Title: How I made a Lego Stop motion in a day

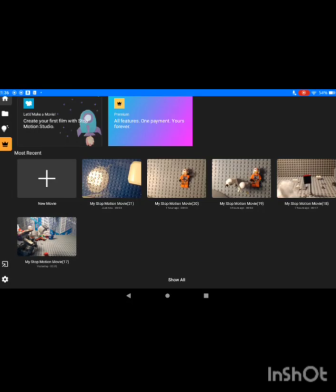[0:01]
Hello and welcome. This is how I made my moon landing stop motion in just one day, including all of the building, the setups and everything. Two things I've got to
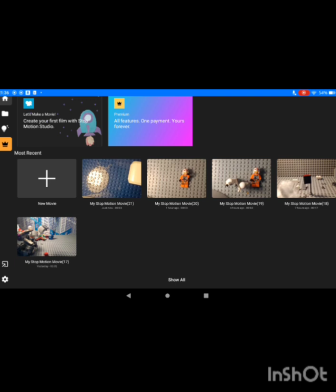[0:19]
say before I show you the stop motion is always build what the camera can see. Don't build a whole setup. Build what the camera can see.
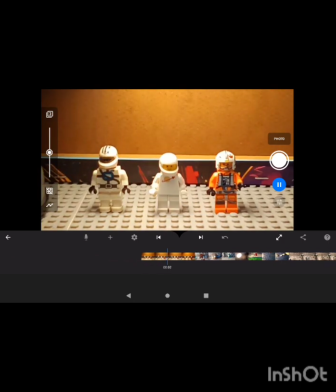[0:35]
Look here, this is a bit of the stop motion, yeah?
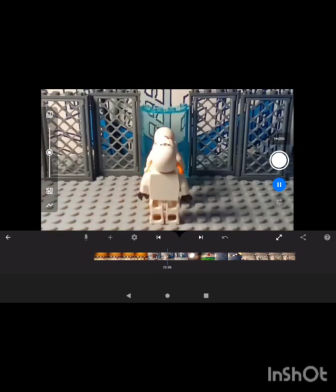[0:40]
Then walking here, this is probably the best example.
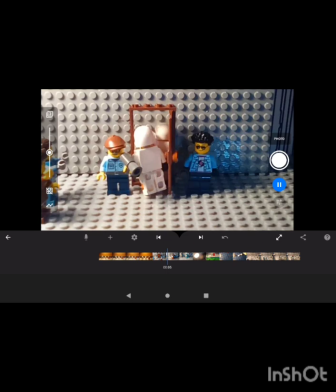[0:47]
Right here, I used a plate in the background and I just used a door, two minifigs set, easy. Acted like loads of minifigs were behind those two minifigures cheering.
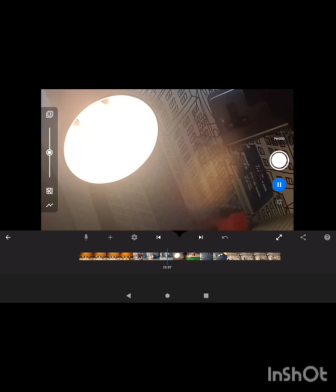[1:03]
And then here, I'm looking at the sun. That's the lamp I use for my stop motions.
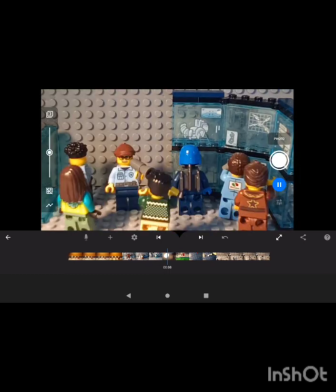[1:12]
And here, it's that one piece I got from this Lego bin from a charity shop. And yes, from a Spider-Man set, right there. Then a window acting like that guy's looking through. Then they're all talking here.
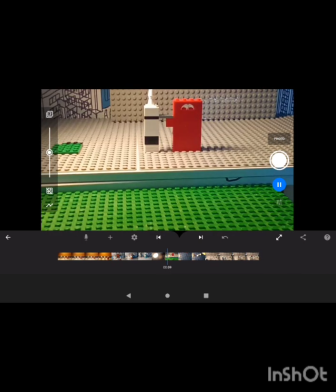[1:31]
Here, the spaceship. It looks like it's a picture far away.
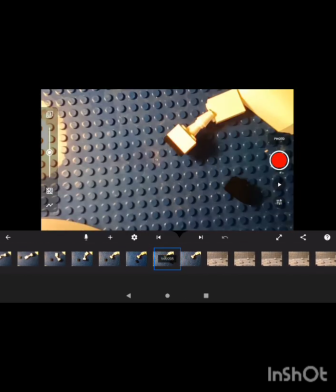[1:37]
Well, at least I think it does. Here, the spaceship, right.
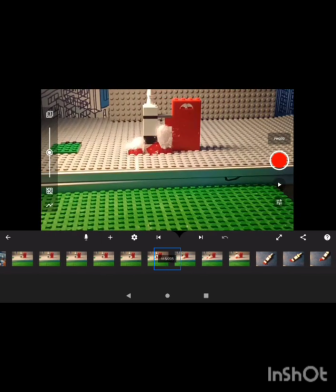[1:44]
Where is it? Right here. What I used was a few red bricks to recreate the thing that holded it up. Then the spaceship right there. Just a few bricks. Looks like it's from far away.
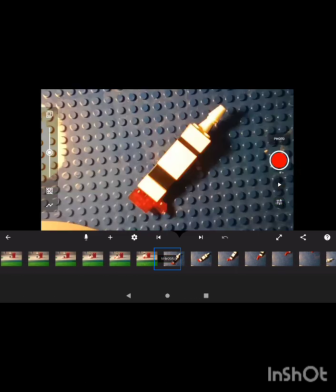[2:00]
Then I used a bit of cotton, a bit of red pieces. And then here, used my base plate, yeah.
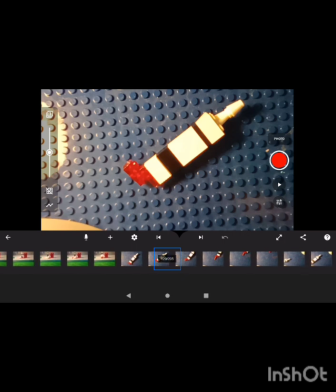[2:09]
And then that I sometimes animate on, then use that same spaceship to fly, and then here moving.
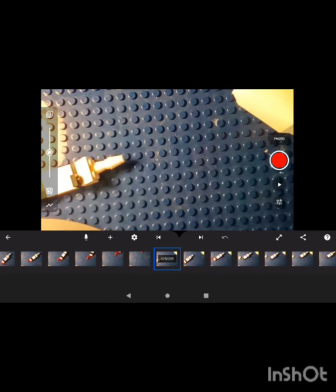[2:18]
Yeah, it just goes back on the same base plate, and then there's the moon there.
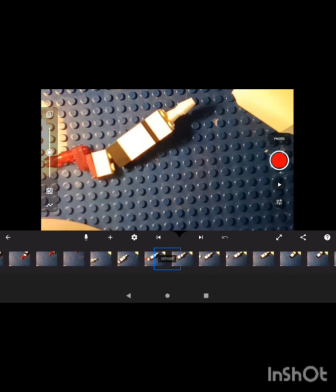[2:25]
And then the moon is one single piece that I got from a police set.
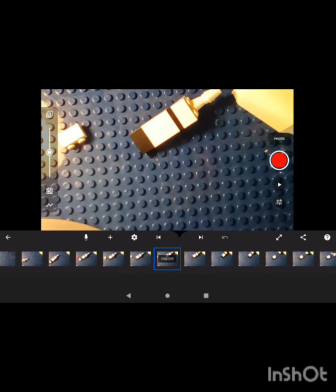[2:31]
Then that breaking, just took it off. It's so easy. You don't have to build a giant build or anything.
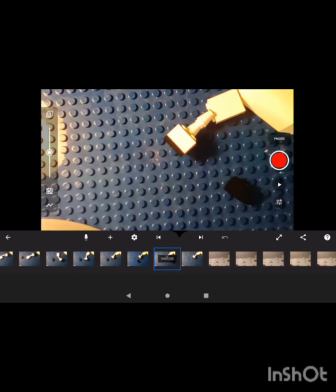[2:42]
And then here, this is actually a great example. It cuts to the moon.
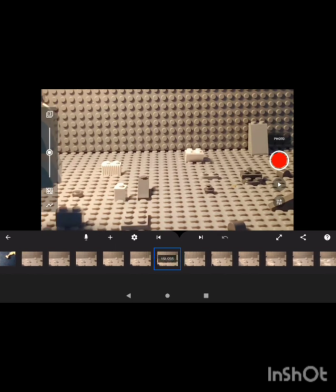[2:51]
And then the actual landing of the rocket, it showed the smallest bit of it. The smallest bit of the rocket. And I built half of the rocket. That's all of the rocket. I built half of it. Half of it went on camera.
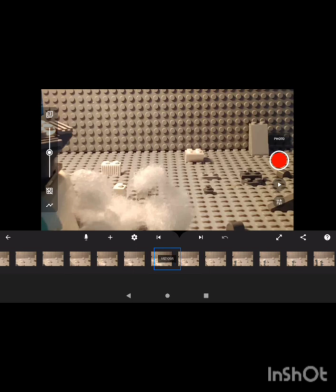[3:09]
I built half of it. That's probably a great example.
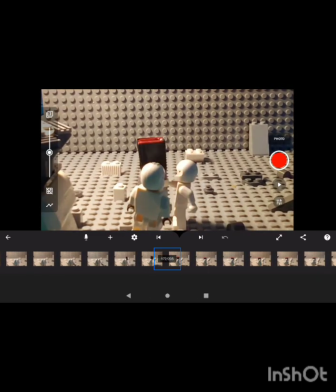[3:15]
Then here, that's going to be an American flag. I'm going to edit that.
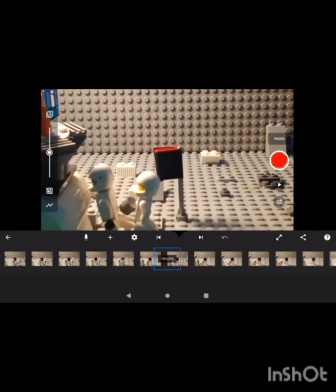[3:21]
And yeah, it really was that easy.
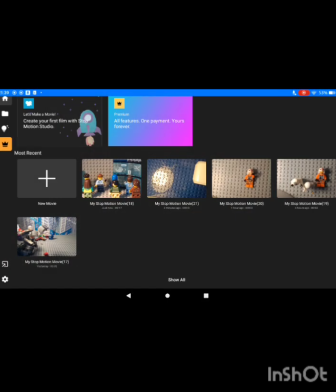[3:26]
And then for the setup, yeah, that's how I make the setups. It's that easy. And how I made it in one day.
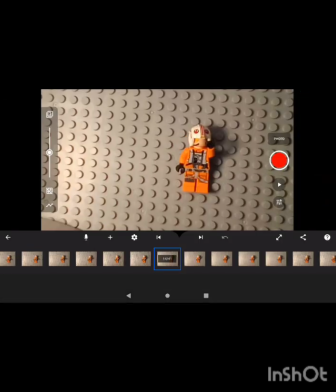[3:38]
I just grinded stop motion. And if you're wondering why I have so many stuff about one stop motion,
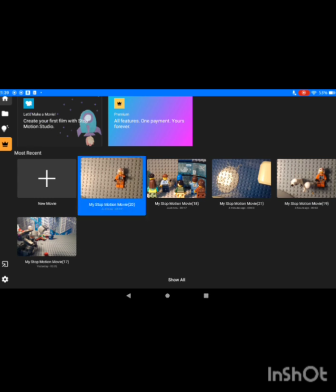[3:48]
because I made different POVs. Like this here is the spaceman's POV.
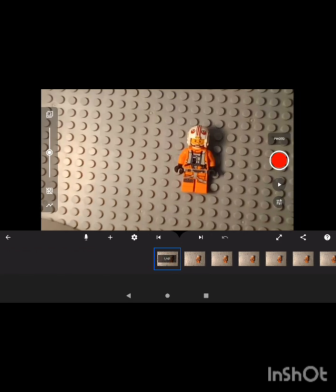[3:58]
Look,
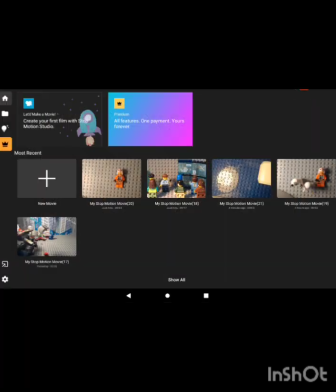[4:02]
that's his POV after this one.